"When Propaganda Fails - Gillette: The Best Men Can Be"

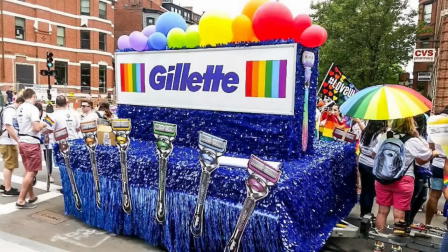[12:21]
Gillette are perfectly happy for men to fuck each other, as evidenced by their extensive support of the sexual identitarian movement,
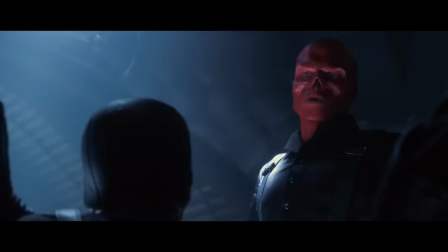[12:27]
but they don't want them anywhere near women, which will be emphasized in much less subtle terms later in the ad.
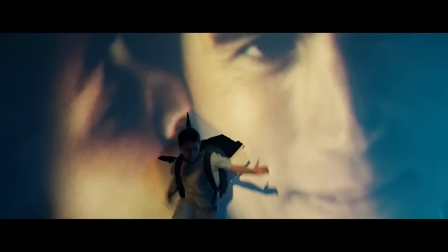[12:34]
Tearing a happy couple physically from one another in the name of moral outrage is also an example of social demoralization.
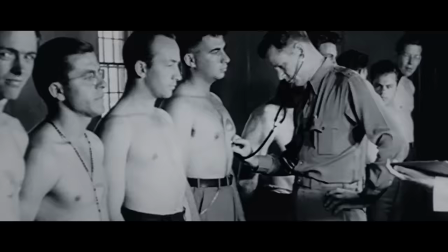[12:40]
The population need to be kept in a state of moral and spiritual infirmity. Their spirit must be broken, their will to resist crushed.
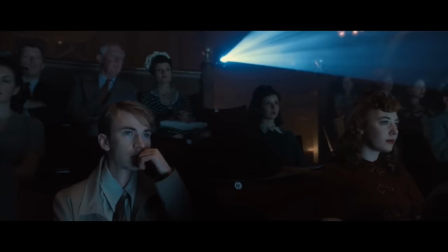[12:49]
Individuals must be made to feel alone and that no one agrees with them, so they best keep their mouth shut.
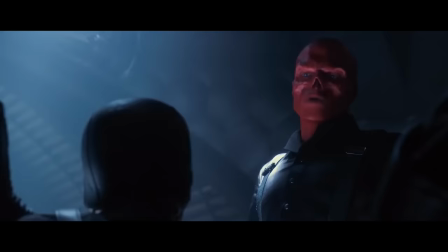[12:56]
And most importantly, they must feel powerless.
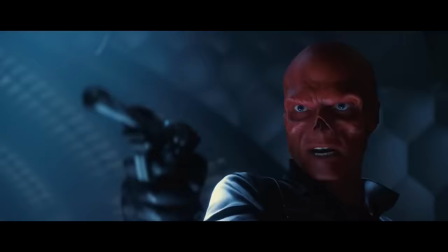[13:00]
A people in this state are far more easily conquered and ruled over than a people who are proud, energetic, united, and firm in their beliefs.
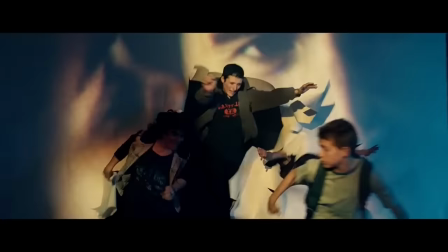[13:08]
Seeing a happy couple physically torn apart is a profoundly depressing sight, which is why it's in this ad.
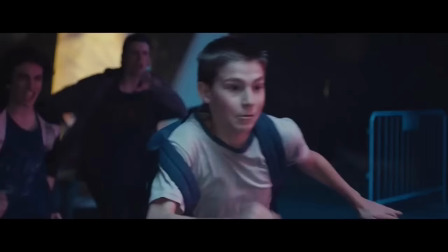[13:14]
Elements of social demoralization are referred to by modern marketing firms as positive messaging.
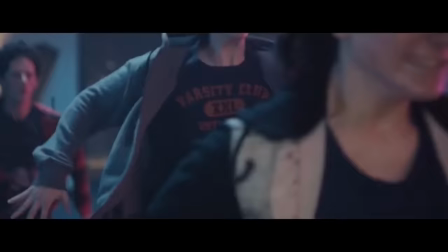[13:20]
Next, 4 bullies run out of the image, chasing after the boy who jumped through it.
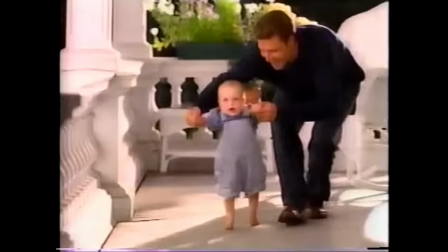[13:24]
The symbolic message here is that bullying that occurs among teenage boys comes from the uber masculine behavior exhibited by the older generation of men.
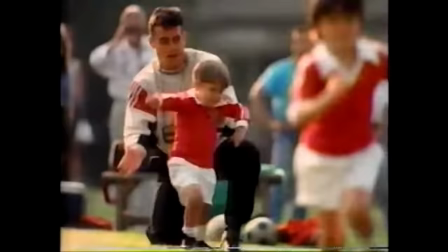[13:32]
A man who looks at himself with pride in the mirror today as his loving wife kisses him on
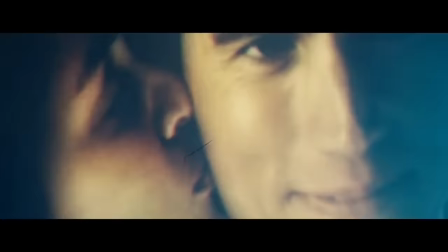[13:37]
the cheek is instilling a culture of violent insanity in his sons.
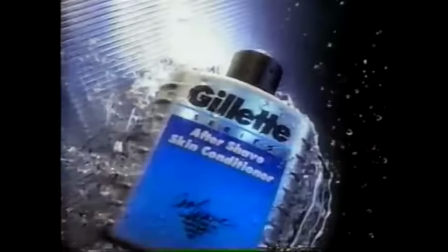[13:42]
Toxic masculinity is a kind of virus that spreads from father to son,
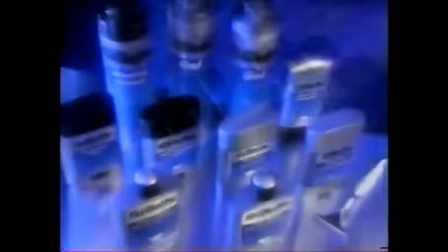[13:46]
and only by teaching men to hate themselves and dampen their natural male drives with
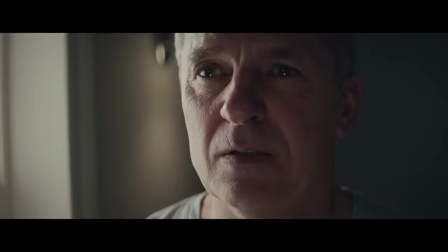[13:52]
self-loathing can this toxicity be successfully eradicated. Here's a small but very deliberate detail.
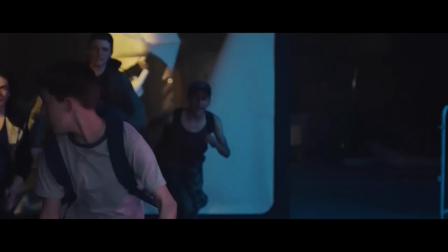[13:58]
One of the bullies is wearing a wife beater. This kid looks around 14 years old, and in my own extensive experience as a teacher and a human being, I have never known a 14-year-old boy to wear a wife beater. This is a very deliberate wardrobe choice,
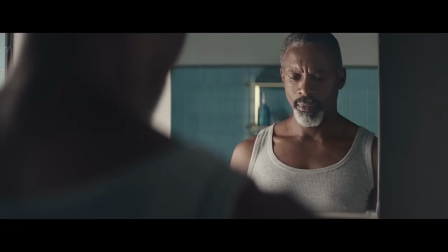[14:12]
and the intent is to create a subconscious association in the mind of the viewer between the man wearing the wife beater at the video's opening and this rotten little scrote. The depressed, graying man is just as much of a bully as the wee arslick trying to impress the bigger alpha bullies because he's a man.
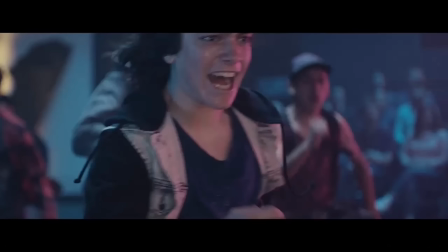[14:28]
At present, we are 11 seconds into this ad. Gillette really want you to hate men, and if you are a man, to hate yourself. eyes at the top of the frame again to make the on-screen male look monstrous and deformed, and he's grinning a big,
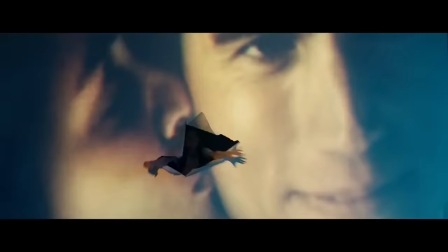[14:45]
wolfish, maniac smile. This is the only time we'll see a man smile in this ad while engaged in a violent assault on a child.
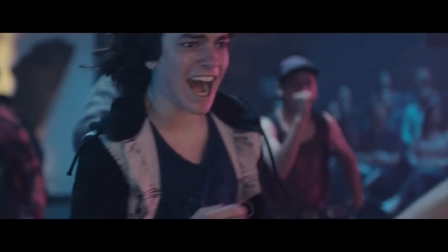[14:53]
This frame here is probably the best in the ad. The director has obviously told this kid to look crazy and smile like he's enjoying the chase, and the kid absolutely nails it.
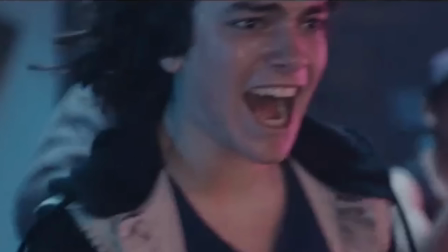[15:03]
His expression here is highly memeable. When your boss lets you go home 5 minutes early.
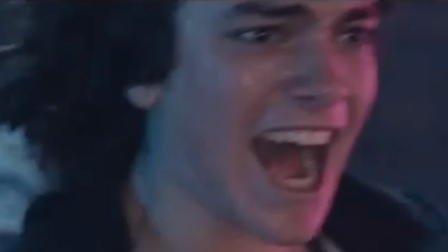[15:08]
When they're having a sale on antidepressants. When you tell your wife you've been called in for a night shift but you're really going to spend the night with your girlfriend.
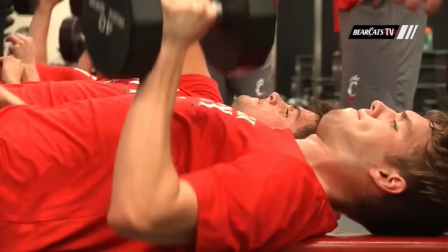[15:16]
One of the bullies is wearing a varsity club shirt. In the USA, a varsity club is the squad of a school or college's first team in a sport.
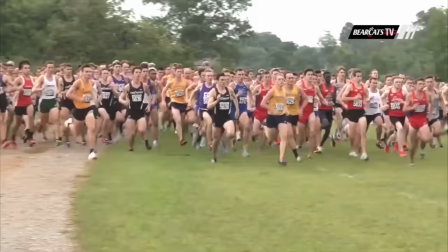[15:25]
Only the most athletically capable male students will make these teams. These athletically gifted students are often referred to as jocks.
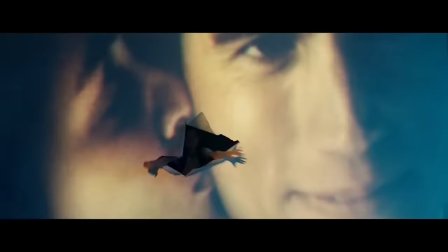[15:32]
The use of the varsity club shirt is an example of subliminal messaging in the ad. The viewer isn't meant to be conscious of seeing the shirt.
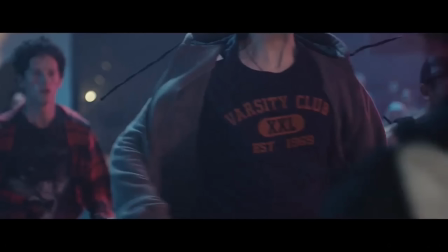[15:39]
It passes across the frame far too quickly for a viewer to notice it, but it does appear in full frame right at the center of the screen.
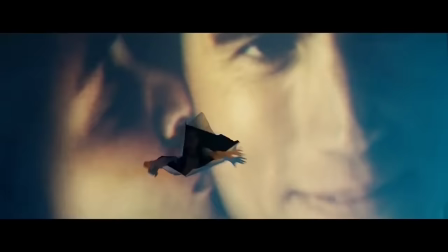[15:46]
The viewer is meant to see this ad and subconsciously form an association between the violent sadism of the bullies and male varsity sport athletes.
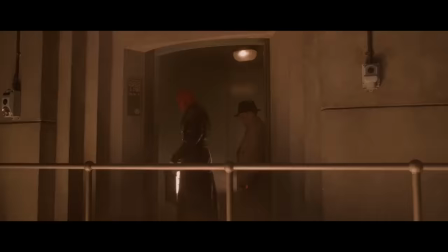[15:55]
Gillette want to depict male physical exertion of any kind, including sports, as toxic.
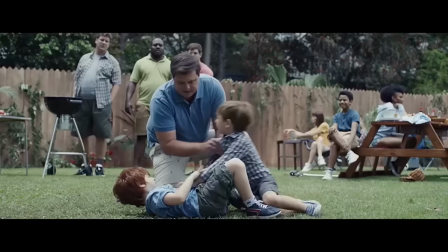[16:00]
Later in the ad, we'll see two young boys chastised for wrestling with one another.
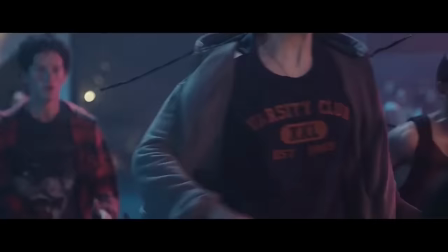[16:04]
Just in case the audience didn't get the message that these boys are bullies and want to make their small victim miserable,
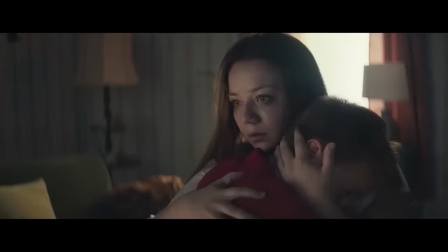[16:10]
we see the word FREAK plastered across the screen with three exclamation marks.
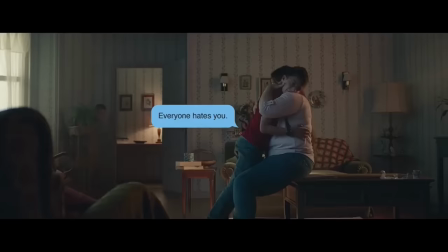[16:16]
Not everything in this ad is negative. This woman is clearly a lovely mother, supporting her son like this.
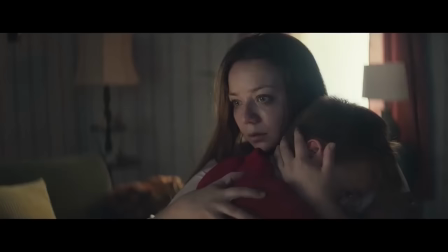[16:23]
Though I'm not so sure that table is going to support her.
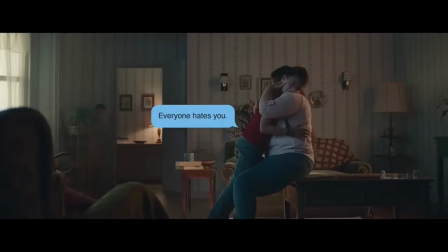[16:26]
Better take it to the couch, love. A distraught looking mother hugs her very upset son, another victim of toxic mandom.
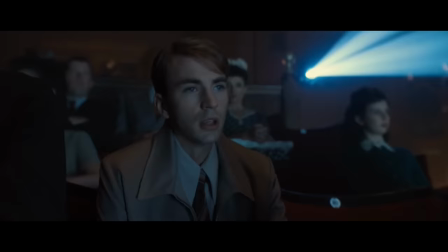[16:32]
A few more cyberbully messages appear, but they're utterly pathetic and unconvincing.
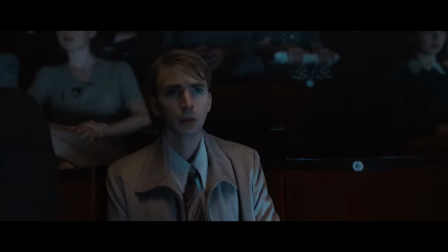[16:37]
Bullies don't use generalized terms like loser to torment their victims. They use insults that are specifically tailored to the victims.
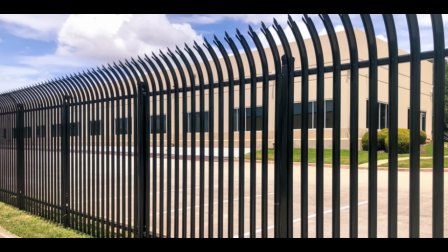[16:45]
For example, when I was in school, I saw a kid lose the top half of his baby finger climbing over a spiked fence.
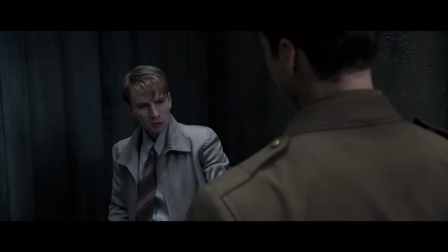[16:52]
His finger got caught between two of the rails, and when he jumped down, it stayed caught between those reels.
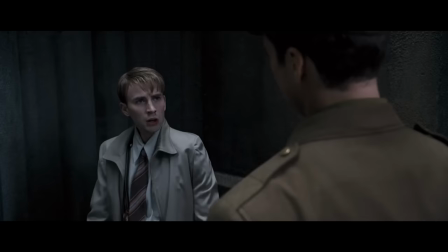[16:57]
For the next several years, he was called 4.5, and bullies would ask him questions like, if I have 5 apples and I eat half an apple, how many apples do I have left?
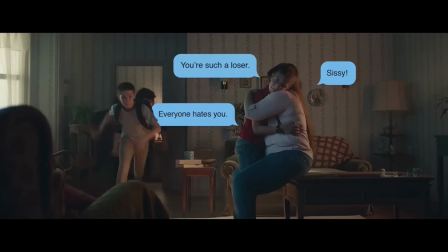[17:06]
Wankers. The messages that appear in the Gillette ad don't look like something a bully would write.
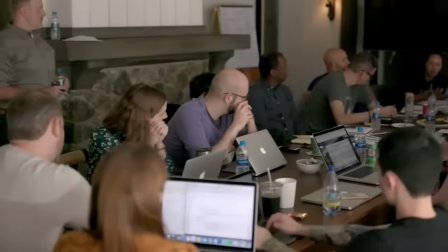[17:11]
They look like lazy placeholders inserted into the ad by incompetent morons at a marketing firm brainstorming session.
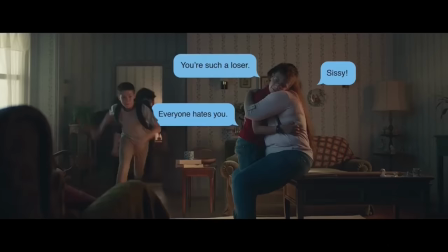[17:18]
In particular, the word sissy looks out of place.
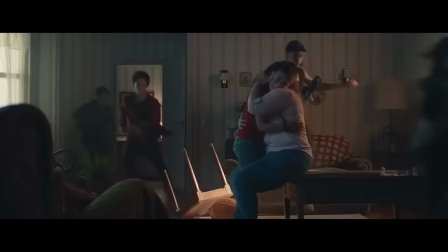[17:21]
This is an extremely antiquated word which hasn't been part of the popular vernacular for decades.
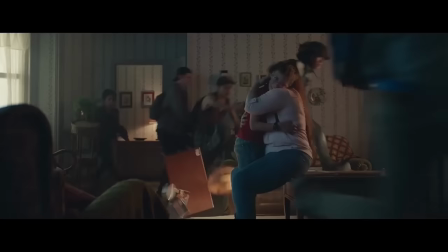[17:27]
The bullies knock over a table and chair on their way through the apartment, emphasizing the destructive nature of unchecked masculinity.
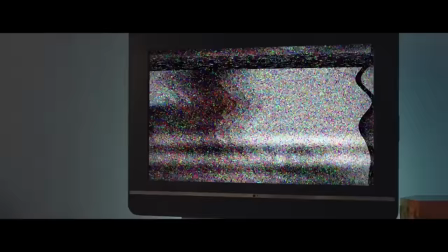[17:35]
There's a fast camera spinning cut to the next scene to emphasize the chaos created by masculine behavior.
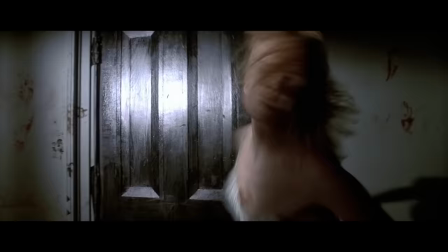[17:40]
This is the kind of cut you would see in a horror movie when the victim finally comes face to face with the murderer.
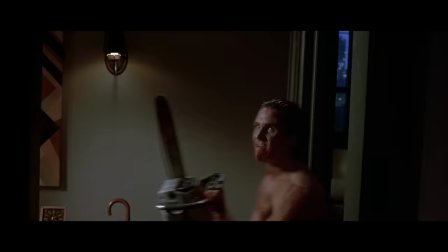[17:45] We can't hide from it. Sexual harassment. It's been going on.
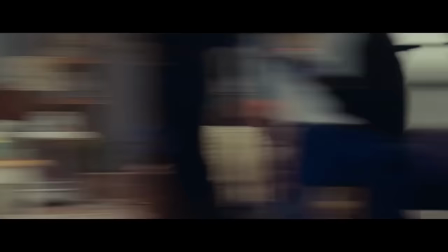[17:50]
What horror awaits us on the other side of this spinning cut? A man beating his wife with a belt?
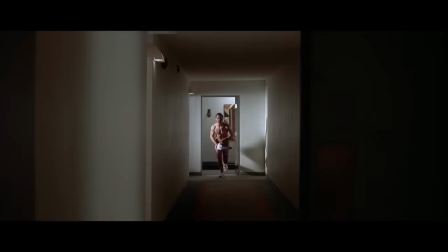[17:55]
A cruel neighborhood drunk setting his dog on the male woman? Patrick Bateman running at the camera with a blood-soaked chainsaw?
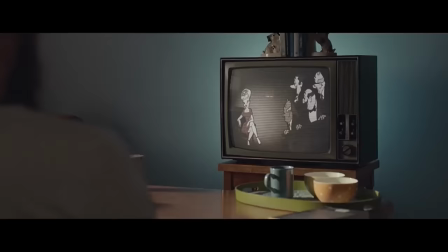[18:01]
Let's have a look.
It's taking over.
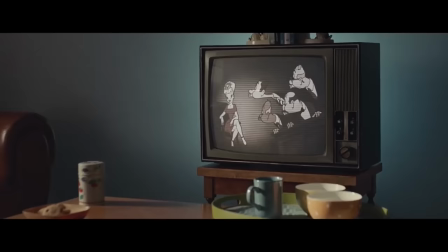[18:04]
And it's an old children's cartoon, showing a few horny men admiring an attractive woman and wolf whistling at her.
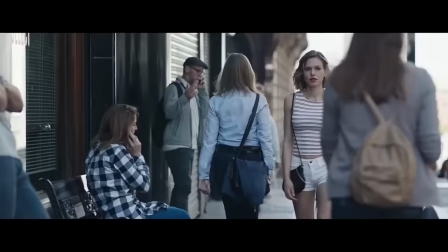[18:10]
Gillette will repeatedly push the message that men expressing any sort of sexual interest in a woman is a bad thing, that it's harassment.
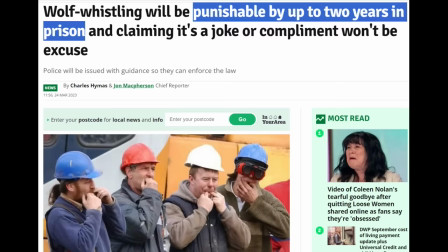[18:18]
Gillette's goal here isn't just to criticize wolf whistling, which is a largely extinct practice anyway.
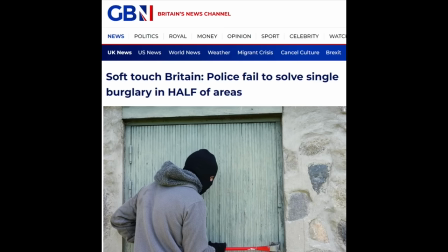[18:24]
It's even illegal in the UK because while the British government doesn't have time to deal with 200,000 house burglaries a year,
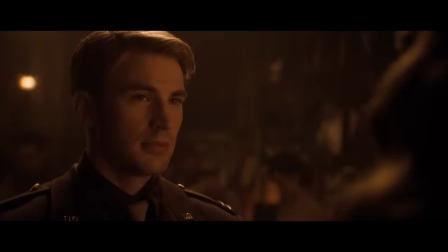[18:31]
they do have time to outlaw men expressing sexual interest in a woman.
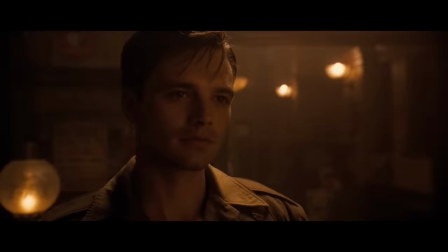[18:35]
Gillette's goal is to depict any type of male expression of sexual interest in a woman as harassment,
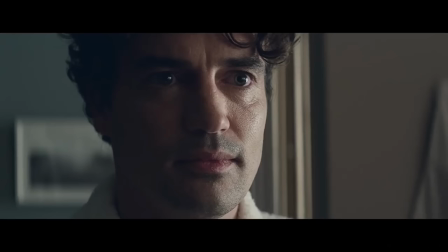[18:42]
an expression of toxic masculinity.
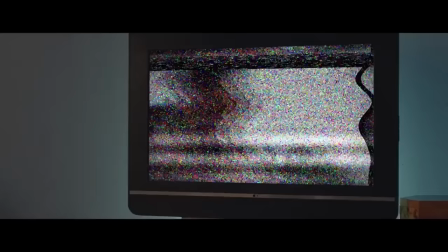[18:45]
In this scene, wolf whistling, grabbing the help's ass, and partying with hot chicks are all shown together in a single cut,
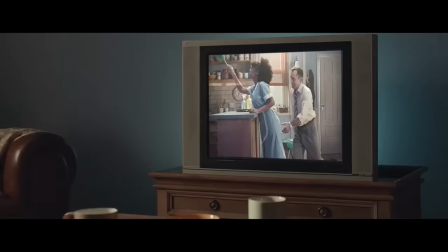[18:52]
as if men having a pool party with hot girls is somehow just as abusive toward women as sexually fondling the housemaid.
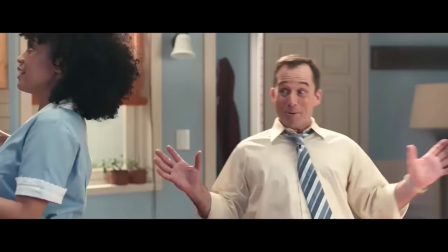[18:59]
As much as this ad is anti-male, it also makes plenty of space to send the message that white men are the worst kind of men.
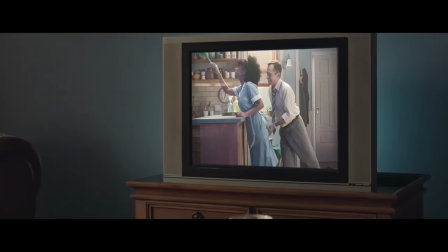[19:07]
In the brief TV montage of stuff Gillette doesn't like, the sexual aggressor is white, and the help is a young black woman. The aggressor is also dressed like a businessman.
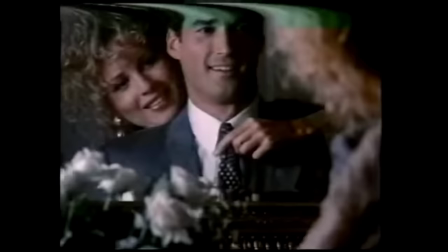[19:17]
This is a very conscious effort by Gillette to portray the businessman as an exemplar and indeed a symbol of toxic male success.
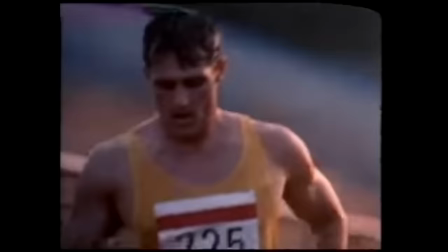[19:25]
There is also a strong element of iconoclasm in the besmirchment of the businessman image.
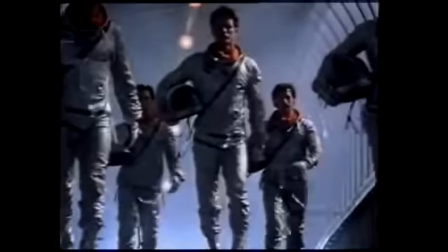[19:29]
Here's how businessmen used to be depicted in popular media.
Where the race is run.
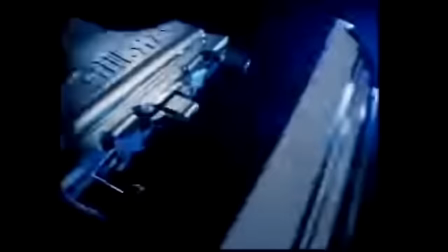[19:34]
Yeah. That commercial was made by Gillette.
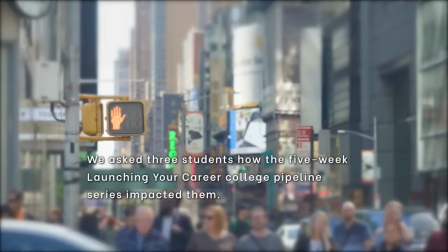[19:43]
Since then, the college to corporate pipeline has flooded corporations and marketing firms with brainwashed idiots.
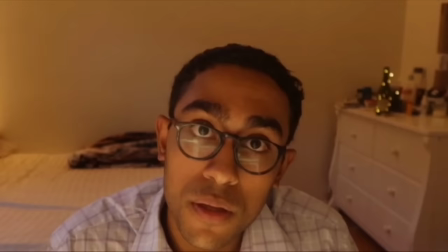[19:50] We got to
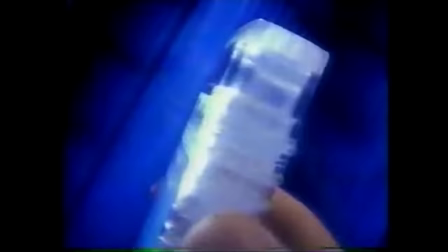[19:54] experience and learn from lawyers who were also from a diverse background.
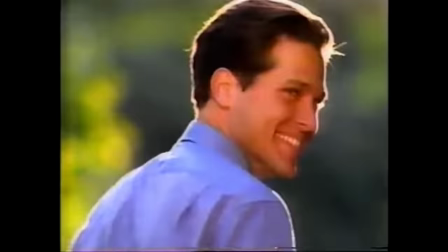[20:01]
Who look at old commercials like this.
To help a man look, feel, and be his best.
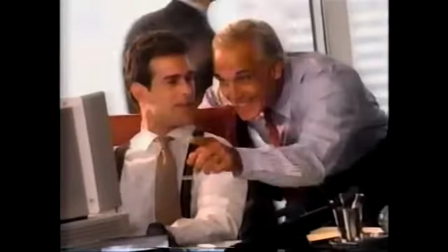[20:10]
And see only negativity, the glorification of toxic masculinity as a positive force.
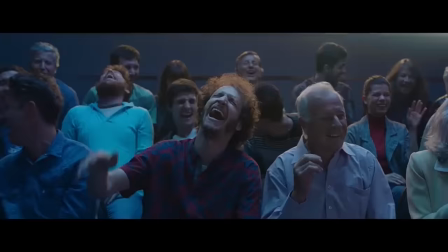[20:16]
In the minds of the woke morons who control modern marketing, depicting a white businessman as a sexual predator is a reckoning with the past.
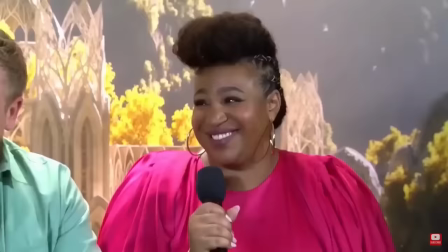[20:24]
This Rings of Power actress who plays the first female dwarf, how amazing is that?
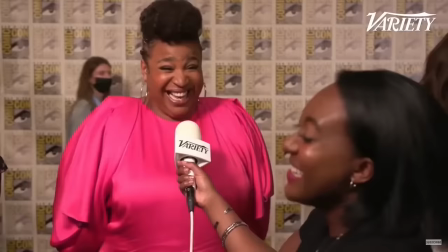[20:29] Is a miracle.